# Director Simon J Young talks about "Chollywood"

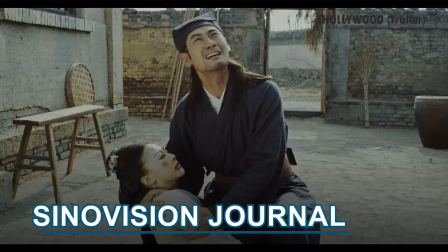Having worked on film productions in China for over a decade,
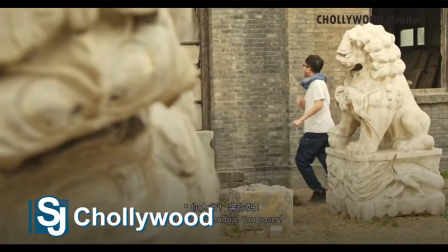Canadian director and cinematographer Simon Yang collected first-hand observations from some film sets.
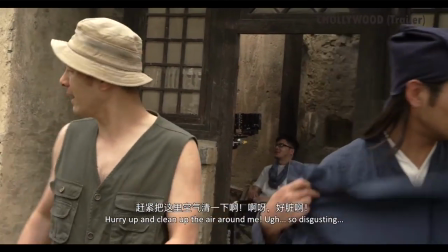He adapted these observations into a short mockumentary called Chollywood.
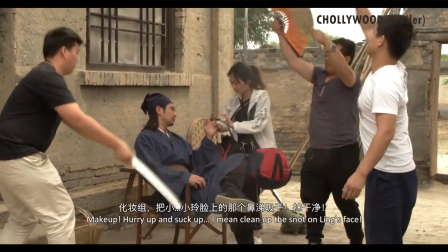Chollywood tells a behind-the-scenes story of how first-time director Dan deals with being thrown headfirst into a film production.
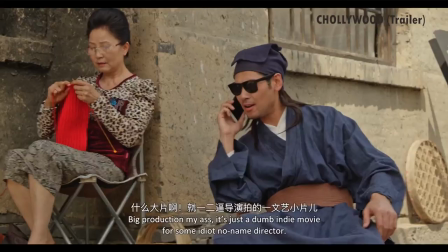I've been working in China for a long time. I crew a lot on big productions and small productions. And it's kind of like the fly on the wall perspective, just seeing how different egos, especially in China,
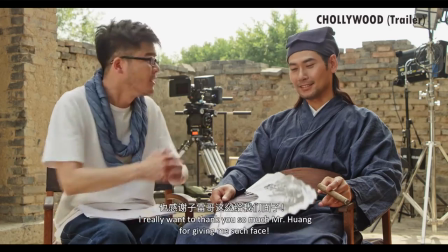and this whole thing about face in China, how that clashes in many different forms over there. And for me, just being an observer, I found that very funny, just from my own perspective. I just, I enjoy that. In Charliewood, there's a lot of dysfunction.
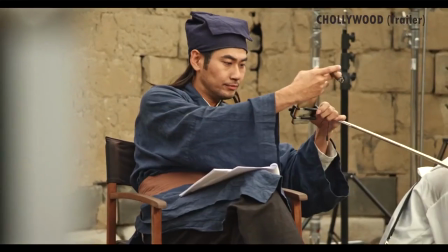The award-winning lead actor needs someone to feed him his lines, and has bad breath from constantly smoking.
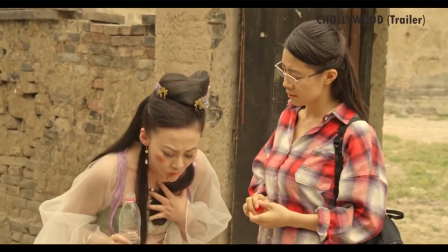As retaliation for his refusal to freshen his breath, his co-star eats smelly durian fruit before a kissing scene.
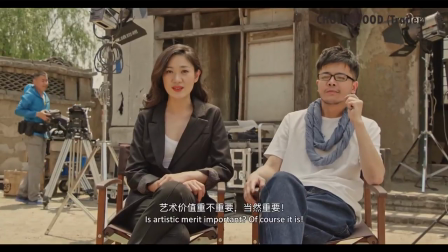As the producer favors commercial success above all else, the director has to compromise his artistic vision at times.
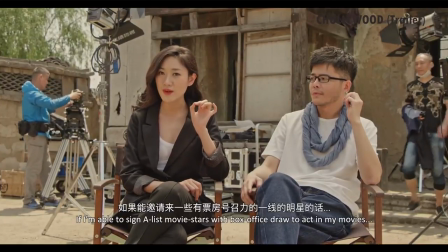All of these plot lines were inspired by details from Simon's own set observations while working on Chinese films.
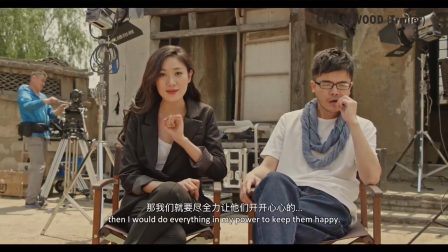Seeing that the world behind the camera had its own special set of rules,
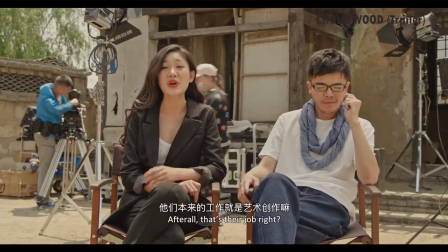Simon wanted to highlight the contrast between what audiences see and the action that goes on behind the scenes.
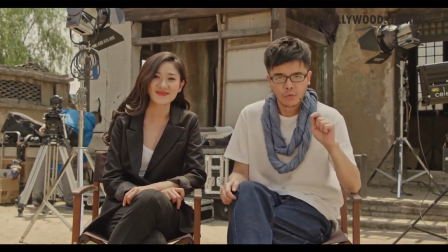The mockumentary style was a fitting way to present such contrasts.
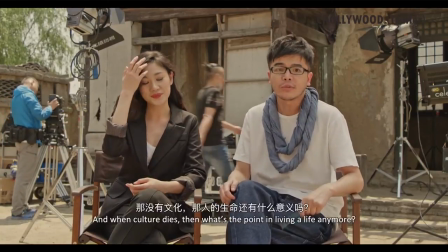Things that happen on set, I think it's just a perfect medium for having a mockumentary format because the mockumentary format where you have the talking head, that's one version of them and then when you go back and you catch them in a documentary format,
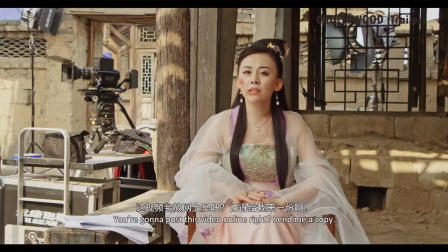you catch them in the corner doing something totally that's not them in the talking head version of them.
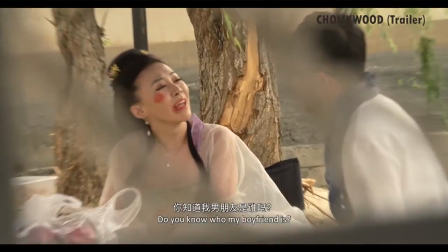So I just felt that was that contrast is just funny to me.
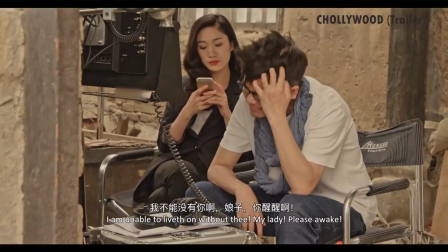Simon also shared what he wanted audiences to take away after seeing Charliewood. What we see on screen is completely not what happens behind the camera. That is a completely different world and a different story and in many cases a very more loaded story is behind the camera and what they went through to get the movie to where it is today.
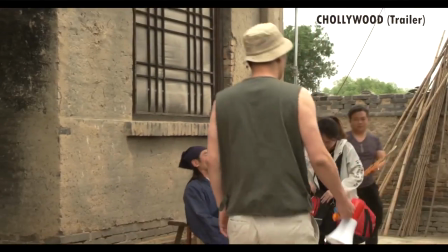For more information from Sinovision's English channel, you can find us online at ian.sinovision.net or follow our Facebook page at Sinovision Official.
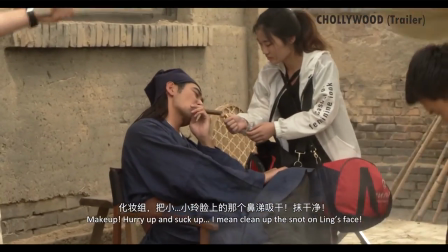Reporting for Sinovision Journal, I'm Jian Shi.